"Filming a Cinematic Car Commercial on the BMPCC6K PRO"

Hey guys, today we're doing something different. As you already could see in the beginning of the video, we're shooting a car commercial and we're going to use the Blackmagic Pocket Cinema Camera 6K Pro to create something cool that looks like this.
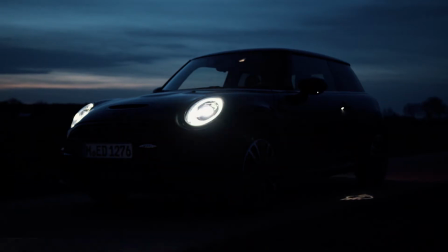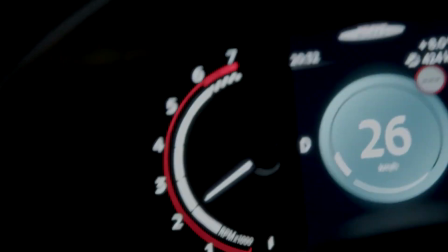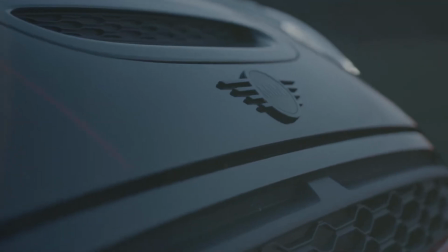So a little context why I shot this video. I had to do some social media work for Mini and they gave me that car for a few days and I just got the Blackmagic Pocket 6K Pro and I thought why not shoot a little spec ad and just test the camera out and see how it performs.
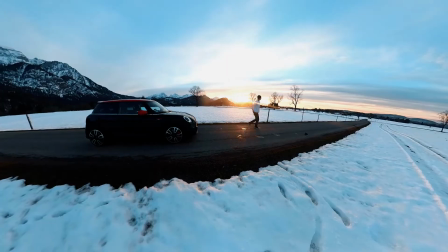1:05 So after I've done the social media stuff, I got out the 6K Pro and started getting some shots and boy, this image quality looks really nice. So I will be shooting the majority of the car stuff on my Ronin S here and I'm gonna tell you,
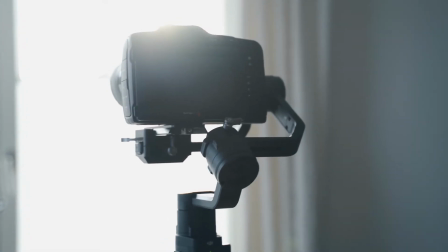1:20 it was such a pain to balance it on that gimbal because the camera body is so wide and it's just like so awkward.
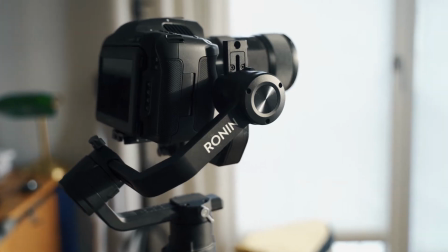1:29 I had to first slide in the plate and then mount the camera behind that little arm here and it took me so long. Finally got it going and yeah, I'm just really happy that I can shoot with it because at first I thought this is never gonna fit on there, but there's barely any room here to balance it. So yeah, really happy with that and let's go shooting outside.
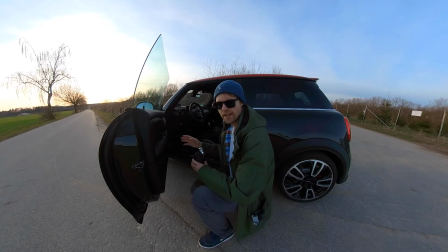1:55 So I'm just getting a few handheld shots of the interior of the car. I tried to use the gimbal, but it's really narrow in there and it's way easier with handheld. So in the beginning, I thought I would shoot all of the stuff on my Ronin S, but it's so bulky and you can't get on the low angle with that camera really well. And it was so inconvenient. I just thought, just shoot handheld. It's way easier. You can't get into smaller places. Like shooting the interior, the Ronin was way too bulky. So I just shot most of the stuff handheld actually.
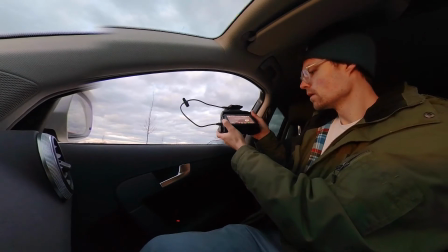2:24 There's only a few shots on the Ronin. And also the car driving shots. I thought it's a little bit more organic when there's a little shake.
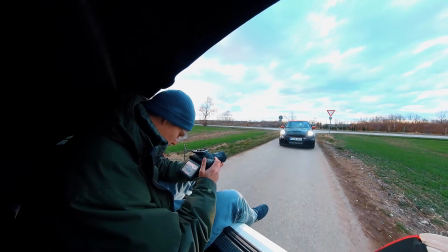2:31 So I shot all of those handheld as well. And yeah, as you already might know, this camera doesn't have image stabilization. But in this case, even though I was shooting out of the car, it didn't bother me because the camera is pretty big. You don't get a lot of shake with it. Only the natural shake, which I really like in this video because it looks organic. So the image stabilization in this case is not a problem at all. So I also used my drone to get a little bit more dynamic into the shots and to get a different perspective.
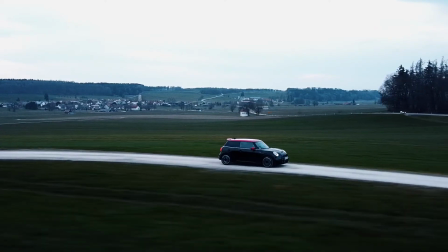3:02 I have the Mavic Mini and I think it's the cheapest drone that DJI has. And it really held up well in those dark environments. There's not a lot of noise going on, but the drone really adds some more dynamic. You want to have dynamic shots in a car commercial and you can get only so much with like running with the gimbal and stuff.
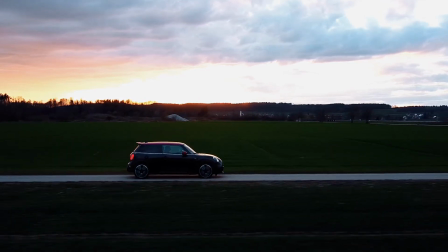3:20 Drone really can travel easy and fast without a lot of help. So yeah, this is a good tool when you shoot car stuff because you can get really dynamic shots with it. And speaking of dynamic shots, the other dynamic shots was me sitting in the passenger seat of the car and leaning out.
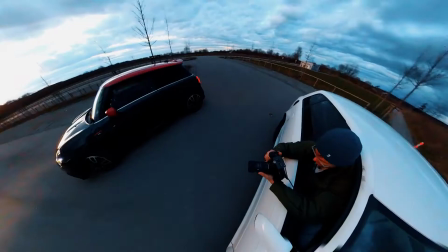3:37 And then I also was sitting in the trunk at low speed. I won't recommend you do that. So yeah, we were just going really slow, so it wasn't dangerous at all. And there were actually some issues with the Blackmagic Pro that I wish I knew earlier.
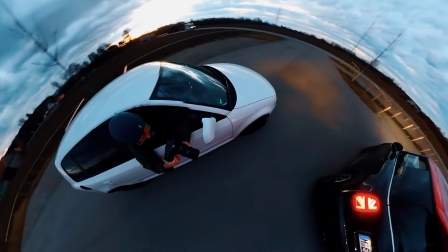3:51 When I was leaning out of the car, the cable kind of got disconnected from my SSD drive and it stopped recording.
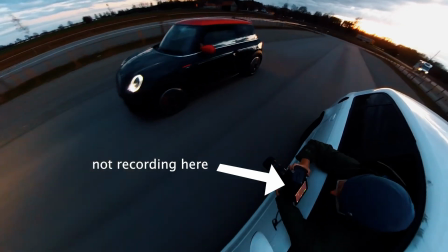3:58 And when you're like out in action and you don't really pay attention sometimes to if it's recording or not, and I checked later and these clips weren't recording. There were some good shots with it, so we had to do it again.